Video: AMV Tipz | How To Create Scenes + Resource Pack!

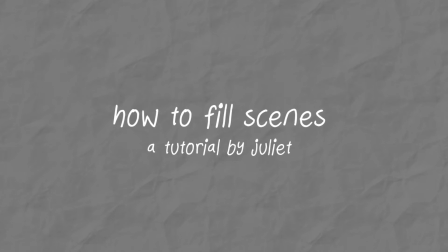I'm Juliet, and I'm going to be talking about how to create scenes for your AMVs. And I want to address the biggest challenge when it comes to creating a scene, and that's how to fill space.
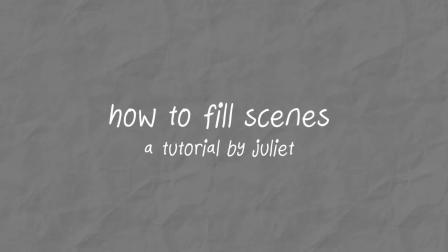So I'm going to be going over my personal steps on how I approach creating a scene and how I decide to fill it.
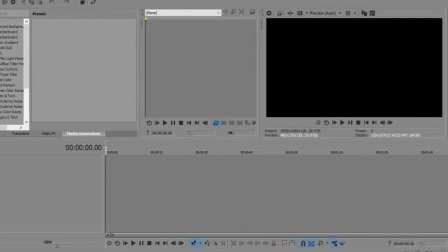So let's pretend we have a completely empty scene and we're going to, start from scratch, black screen. I like to start, I have to break it into two different steps.
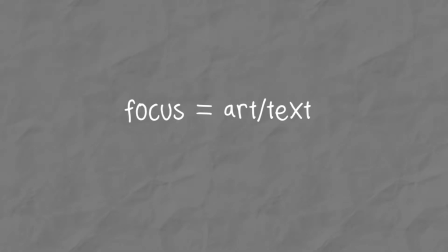First, you have the focus of your scene, and then you have the details that surround it. For the focus of your scene, it doesn't always have to be a render. It can be text, it can be an object.
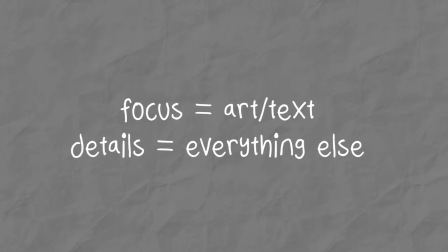Yeah, it doesn't have to always be a picture of your character. And when I say render, I just mean art of the character that you're using.
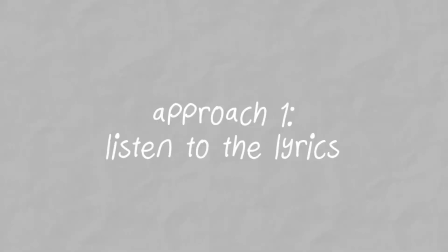And I approach this in two different ways. So first what I do is I'll listen to the lyrics,
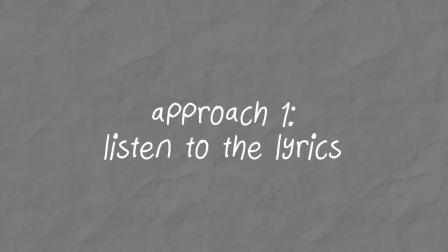and if something in the lyric jumps out at me and I'm like, oh, this would be cool to make a scene, I'll go from there. But if I don't have a particular idea, just based off of the lyrics, I'll start, just go through my art folder, see what I like.
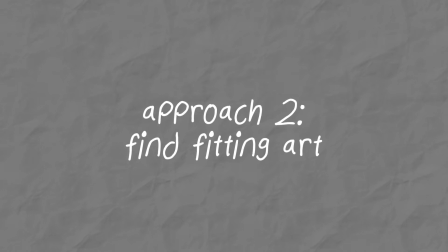And you want to pick art that fits the tone of the song and the theme of the song if possible. Like if it's, a dark song, you want to use more edgy art or sad art, or, if it's more of a spicy song, you want to use art that's a little more, spicy.
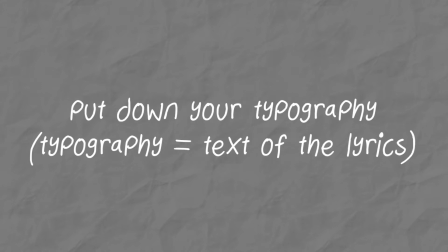And so once you've got that, you've got your art, you can place down your typography, but you don't want to just straight up stop there.
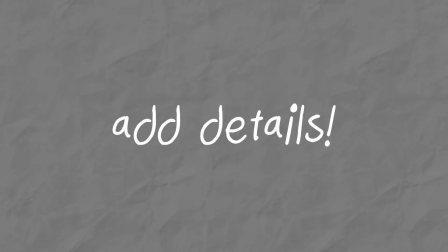You want to add details, and these are just things for your viewer to look at. So it's not just straight up a render and a text. You want to kind of avoid that. It's not necessarily bad, but it's not as interesting. And you want to make things that are interesting for the viewer to look at, right?
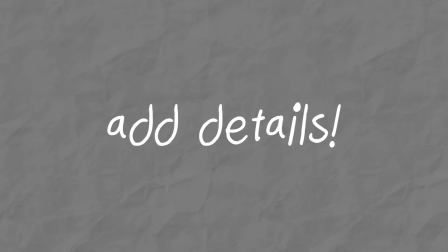When it comes to details are the harder part, I think, because you have to try and think of things that are going to convey something, and it requires more brain power. I think there's 4 main ways to do this. The first one, and these aren't in any particular order, but lyrics,
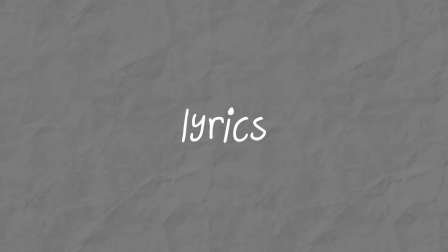I think conveying the lyrics is the most important part of your edit. It's very impressive when you watch an edit and you see someone created a scene that just matches the lyrics.
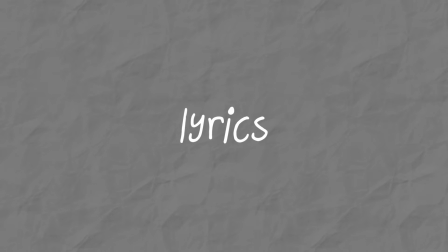And also, your lyrics are different than the lyrics of other parts for the most part, unless it's like a chorus part or like a repeating lyric. But for the most part, they're going to be different. And because they're different, you can come up with scenes that are going to look different than other people's scenes, which means that your part is going to stand
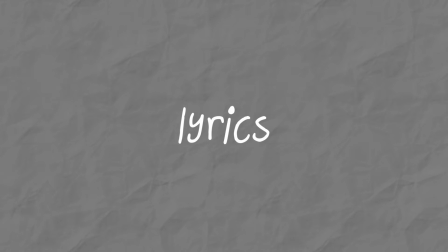out, which is what you want. You want to stand out.
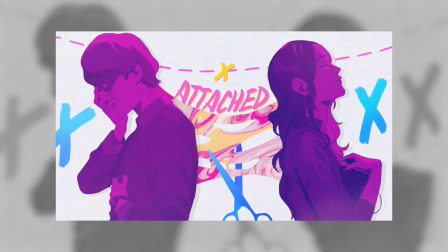So I have, as an example of this, I've got a part I did for a friend's birthday, and the lyric was attached.
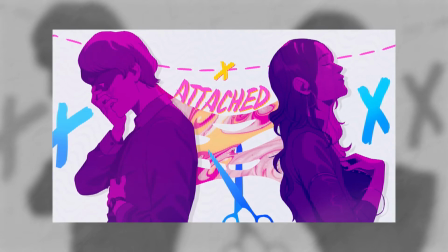I was just like, okay, attached. So I want to have the two characters, and they're kind of connected to each other somehow.
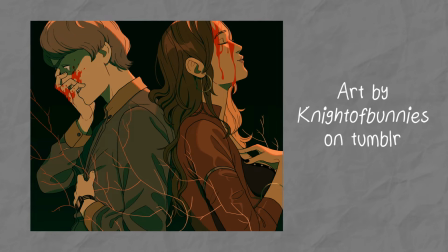So I looked through all my art and I found this one of them back to back, and I was like, oh, it was cool if I could have some kind of goo connecting them,
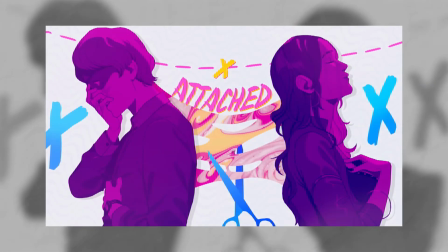because the theme was very wavy. So I was like, okay, so we'll have something connecting them, and then at the top I've got this dotted line,
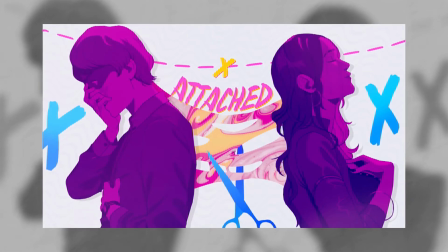and you kind of see those lines to show that two things are connected.
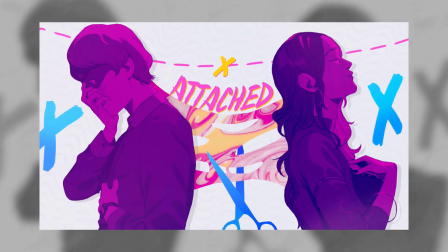Then the lyric is part of the bigger lyric, and the bigger lyric here was please don't get attached, something like that.
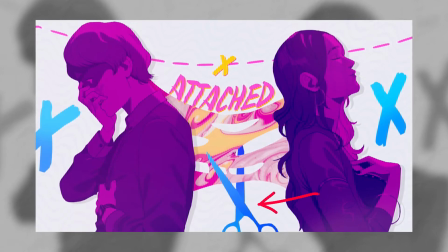Please don't get attached. And I was like, okay, so they don't really want to be attached. So I have this pair of scissors, and it's cutting through the attachment.
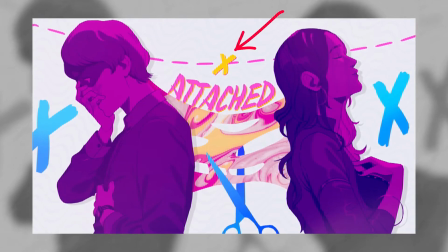And then I have that X at the top, because that's kind of to signify that, okay, the connection is cut off.
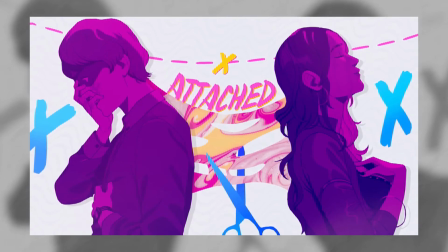And then I have some X's on the edges just to go with that. That's for lyrics. Moving on to our next one, we have the theme. For the most part, every MEP has a theme, or it should.
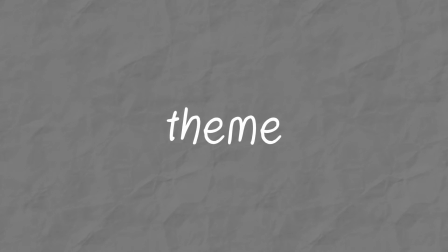And you want to pick elements that are going to convey that theme. For example, if you have a techno theme, you might want to do loading bars or have aiming scopes or a computer mouse cursor.
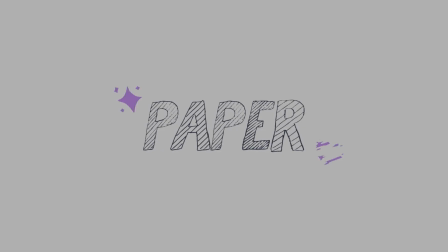Or if you have a paper theme, you might want to put sketch doodles or paper textures.
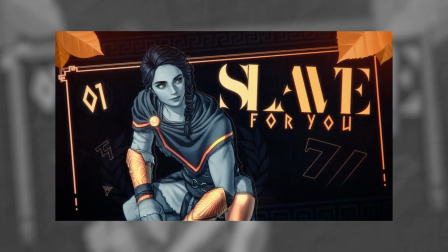And the example I have for that is my Slave for You sign up. And the theme for that was Greek. It was supposed to be a Greek themed project.
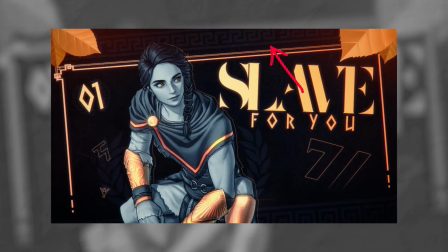To convey that, at the top I have these patterns, which you see commonly on Greek pottery.
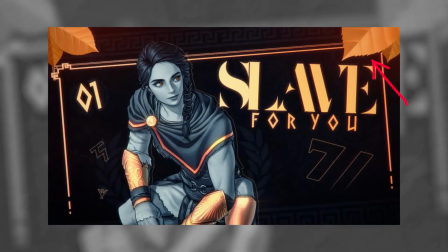And then I have these leaves, and you see that a lot in their sculptures and just in all their art.
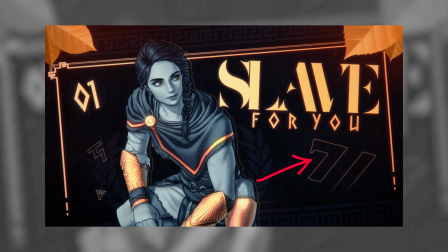Then I have these symbols that are kind of supposed to be the Greek letters.
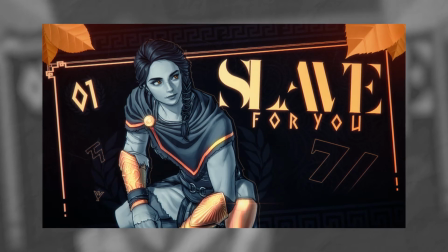So I have all these things, and that's the point, is to convey that it's a Greek theme, so the audience gets that.
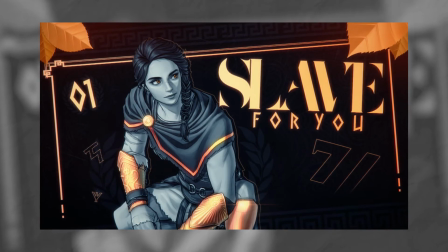And that's a really good way to fill space. Next, we have the media and the character.
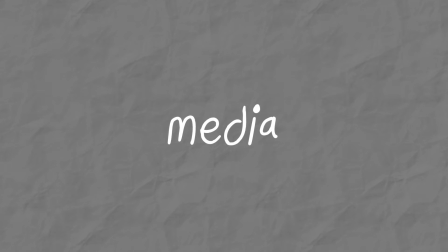I think this is a really cool one. So you can use symbols, like say the logo of the game or little images that you see in the game a lot. You can also do objects that the character holds, or they own it, or they interact with it in the story,
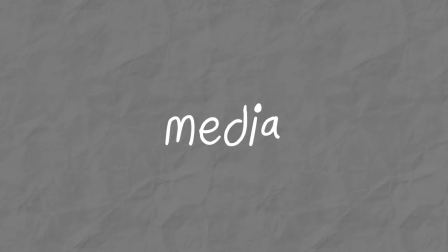or lore related things, which I think is particularly cool, especially if you're a fan of that media and you like see it. It's like, oh, that's like, it's like the stuff from the show, and that's, it's cool for them.
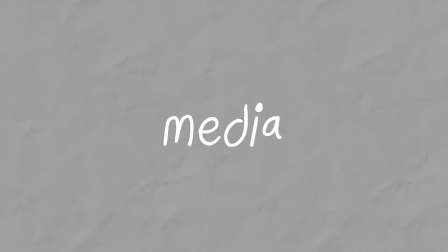For my example for that, I have my part for Paradise Circus, a screenshot,
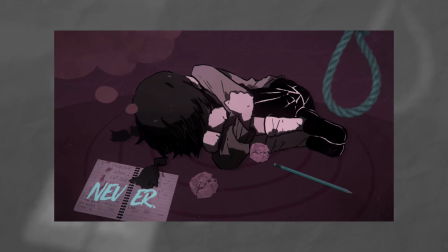and it's the character Madatsuki from the game Yumaniki.
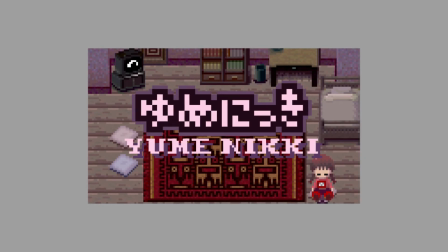And if you're not familiar with that game,
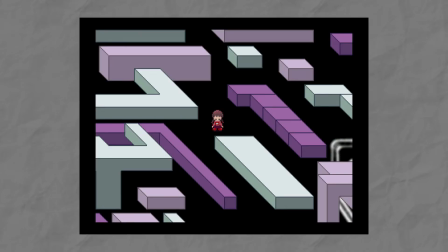the plot of it is plays this girl and she has a dream diary and she writes in her diary and she kind of goes and explores her dreams.
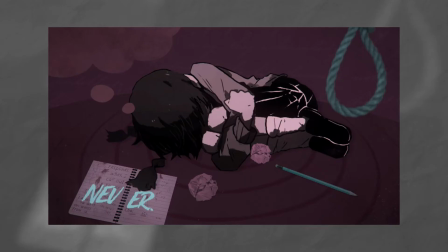To convey that, I have the dream diary at the bottom. I just have some text written in it, so like she's writing in this diary. And then in the top corner, on the left, I have like a dream bubble to be like, okay,
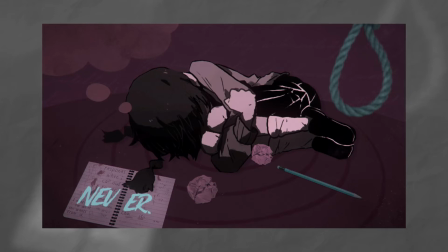she's dreaming, and that was what, that's related to the character, and so it's a good way to fill space.
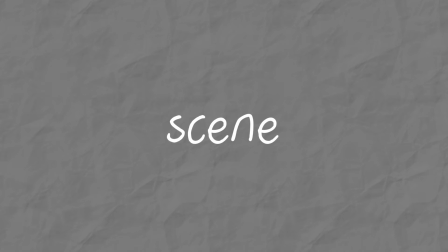So for the next one, this is more like specific if you have a particular scene in mind, like you have I don't want to say a gimmick, but kind of something you want to like convey. And it's really cool when people do this.
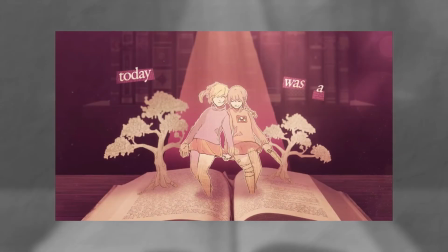But so for example here, I've got this scene from my fairy tale part, and it's the characters, they're kind of popping out of this pop-up book because it's called Fairy Tale, the song, and I was like, okay, so it's like a fairy tale book, and so it can like pop up stuff. I thought that would be cool.
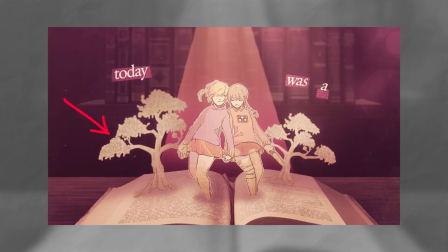So to convey that, I have some trees coming out of the book. I have the wood on the floor, so it's like a book is like resting on a table. I've got a bookshelf in the background because I like to think that they just pulled the book off that bookshelf.
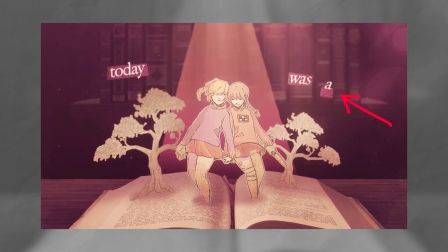I've got my typography, behind my typography, I have some kind of cutouts, so it's like, ransom e-text, which is like goes to that paper theme.
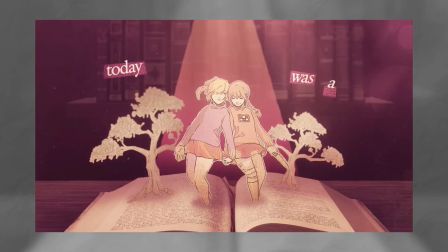And then I have newspaper textures on the shapes behind the text, and I have it on my trees, and I have it also on the render itself. So that's a really good way to fill space and also let the viewer know what's supposed to be happening in this scene.
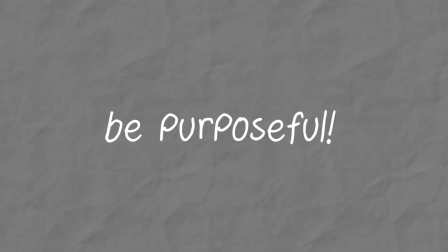And you just basically want to be purposeful with all the things that you put in the scene. You don't want to just place things down. You want to kind of have a reason to it, and also when you have a reason for things, it's easier to come up with stuff. So they kind of go hand in hand. So, it's going to be purposeful. For example, here I have another scene from my fairy tale part, right?
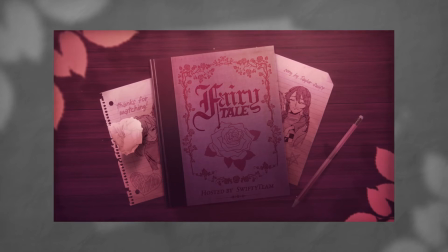So first we've got the focus of the scene, which is the book, and it's the MVP is called Fairy Tale. So I've got the text there. It says Fairy Tale.
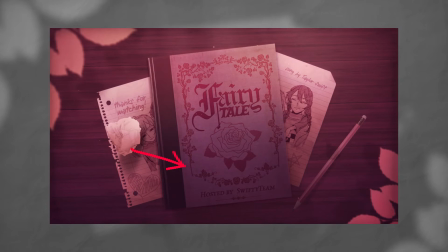And then I have a shape on the book and a border around the cover of the book so that it's apparent that it's like, okay, this is like a book cover, it's fancy.
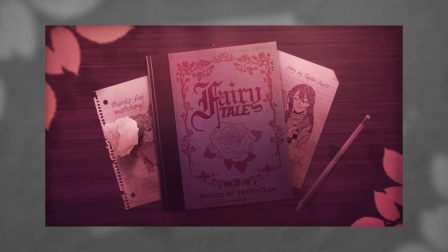And then on the right and the left, I have sheets of paper, and I like to think that you're reading this book and maybe you were drawing the characters from the book. And so I've got the characters that I edited with in the part, and this also ties it in with the entire part.
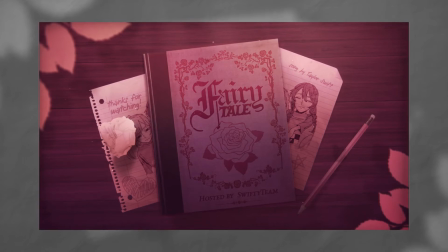And we've got thanks for watching written down.